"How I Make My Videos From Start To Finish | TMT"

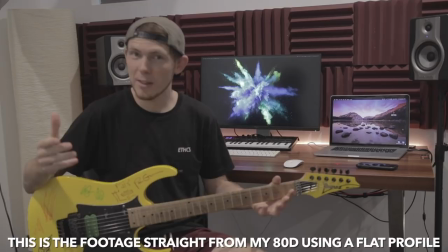4:19 Here we are, this is the setup for my videos.
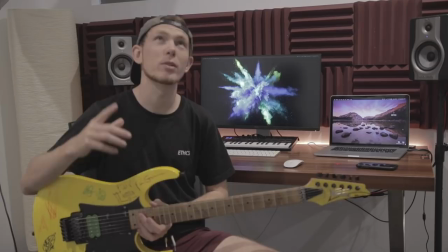4:22 At the moment you'll probably notice that it looks very dull, very boring, very dark even and I'm currently using the lights that are just in the room.
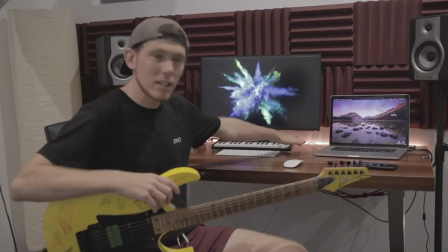4:30 So we're going to swap that now and use the soft boxes that I have and also add a little bit more color to the background so I'm going to change
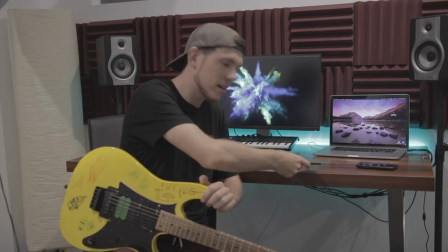4:37 the orange that you see behind the desk here to let's choose a color there we go that looks a lot better in contrast
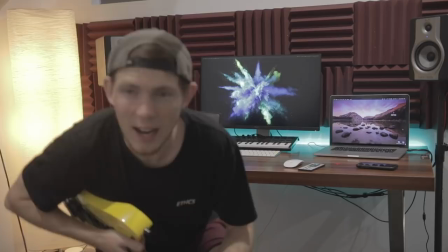4:45 the orange let's turn that one on now boom there we go as you can see that's very very overexposed so I need to bring the ISO down
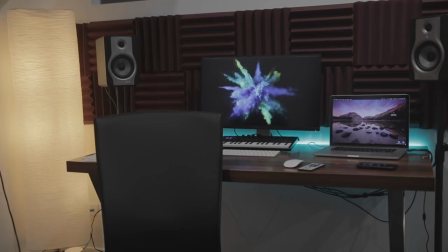4:54 on the camera there we go it's a little bit smoother now that's perfect spot on so in doing that you can obviously see that i'm a
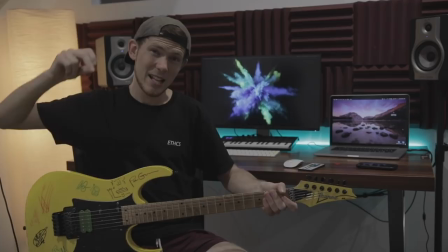5:03 lot darker now which is not good so i need some light coming from the front hence why i'm going to turn on the soft boxes so we go from this
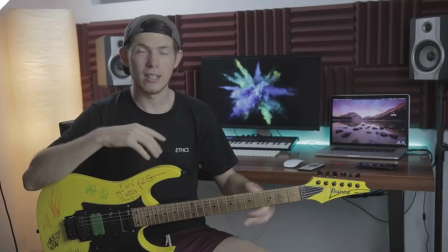5:10 to this this looks a lot better you can see me a lot better you can see the background there's a few colors going
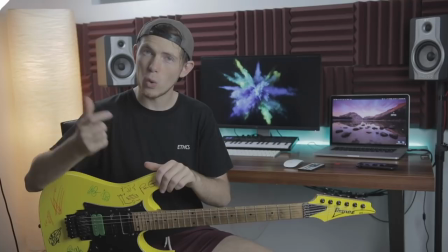5:17 on we get some orange we got some blue some yellow of course and then me now we're not quite done yet
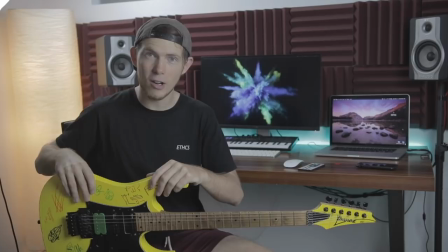5:22 there are two more things that I need to talk about and one of them is that I need to plug my guitar in,
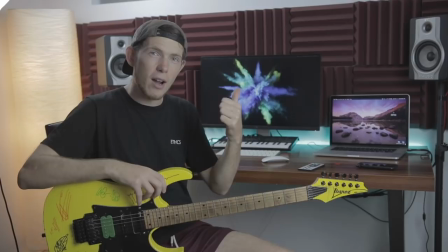5:27 fire up Logic Pro and just record at the same time that I do the video.
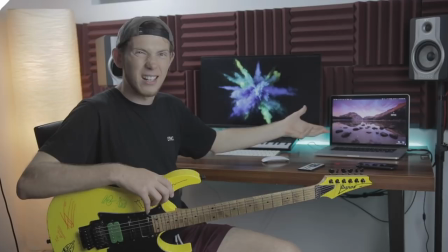5:31 Now I'll usually fire that up in the background and then hide the screen so that you can actually see I'm recording the guitar
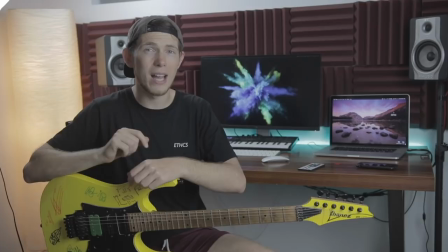5:36 because I kind of like these desktop wallpapers here and they add a bit more color into the scene. So right now I'm going to go ahead and film today's video and then I'm going to take you to the computer and show you how I go about doing the next steps. Alrighty so let me take you through the post-production process here. Now I load up all my clips into Final Cut Pro, all of the clips from the main camera, the close-up angle,
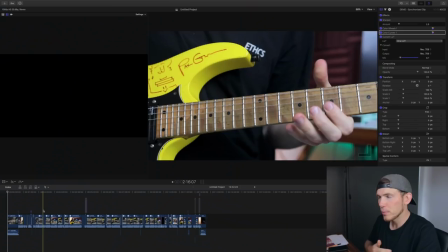5:58 the guitar part from Logic Pro, any sound effects that I might use in the video,
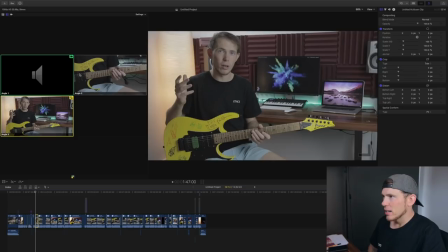6:02 and then I create what's called a multicam clip. So what this does if I grab a scene here, as you can see I've got the two angles, the close-up angle and the main angle, and then this is the actual Logic Pro guitar file,
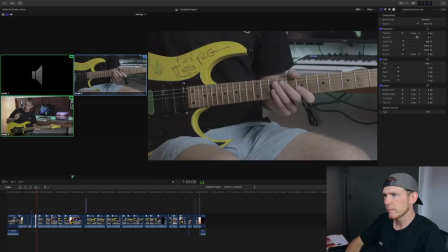6:17 and as the clip plays I have the power to select which angle I want to see in live view which is great that's very helpful and it speeds up the editing process massively because back in the day when I first created videos I would have to sync all of this up manually and
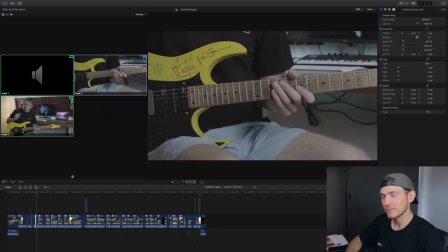6:34 that was probably the most time-consuming part so I'm very grateful that we're in 2018 and I can do this stuff now so that's the first thing
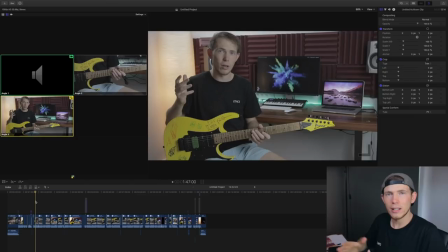6:42 that I would do create my multicam clip set the angles you know go through it in live mode cut copy paste do all that stuff which
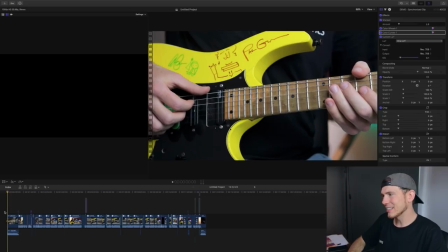6:50 is what you see on screen I've got all of these clips or pre-cut and ready to go and then let me first talk about the opening scene here
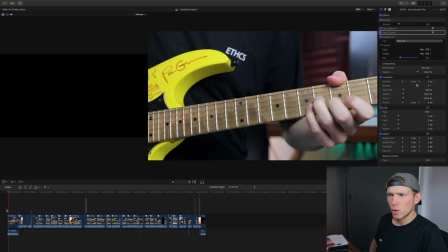6:58 so this has already been color corrected and graded and you can see it's a very very close-up angle it appears that somebody's holding
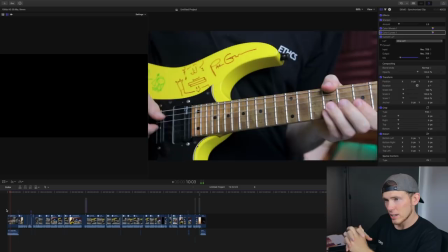7:05 the camera and that's right Laura is actually managing this camera this is on the
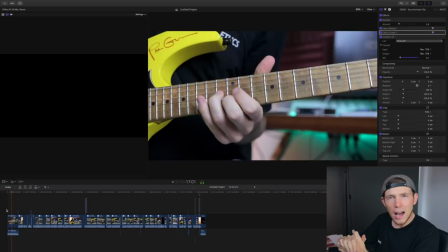7:10 steady cam and just gives it that more live feel as if
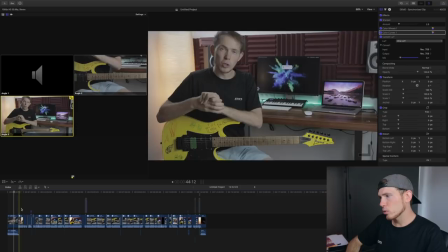7:14 you're there I like that we're working on that we're trying to develop that into something that's very visually appealing at the moment and then moving on to
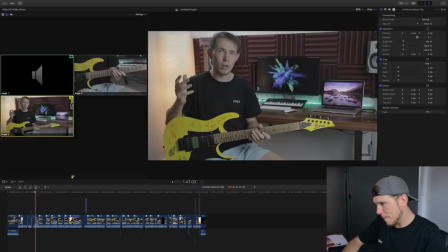7:23 the actual majority of the video here let's choose a frame so here's a frame if I double click that boom so you can see I've got
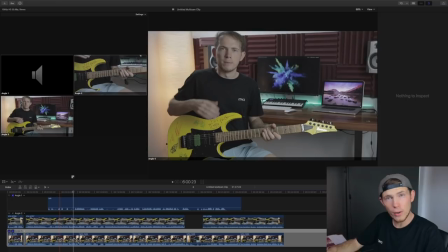7:31 a bunch of angles here at the top this is the guitar of course and then this is the close-up angle and then the main angle so what I'm going to talk you through now is the color correction and the color grading process that I go through once all of the clips are in their place.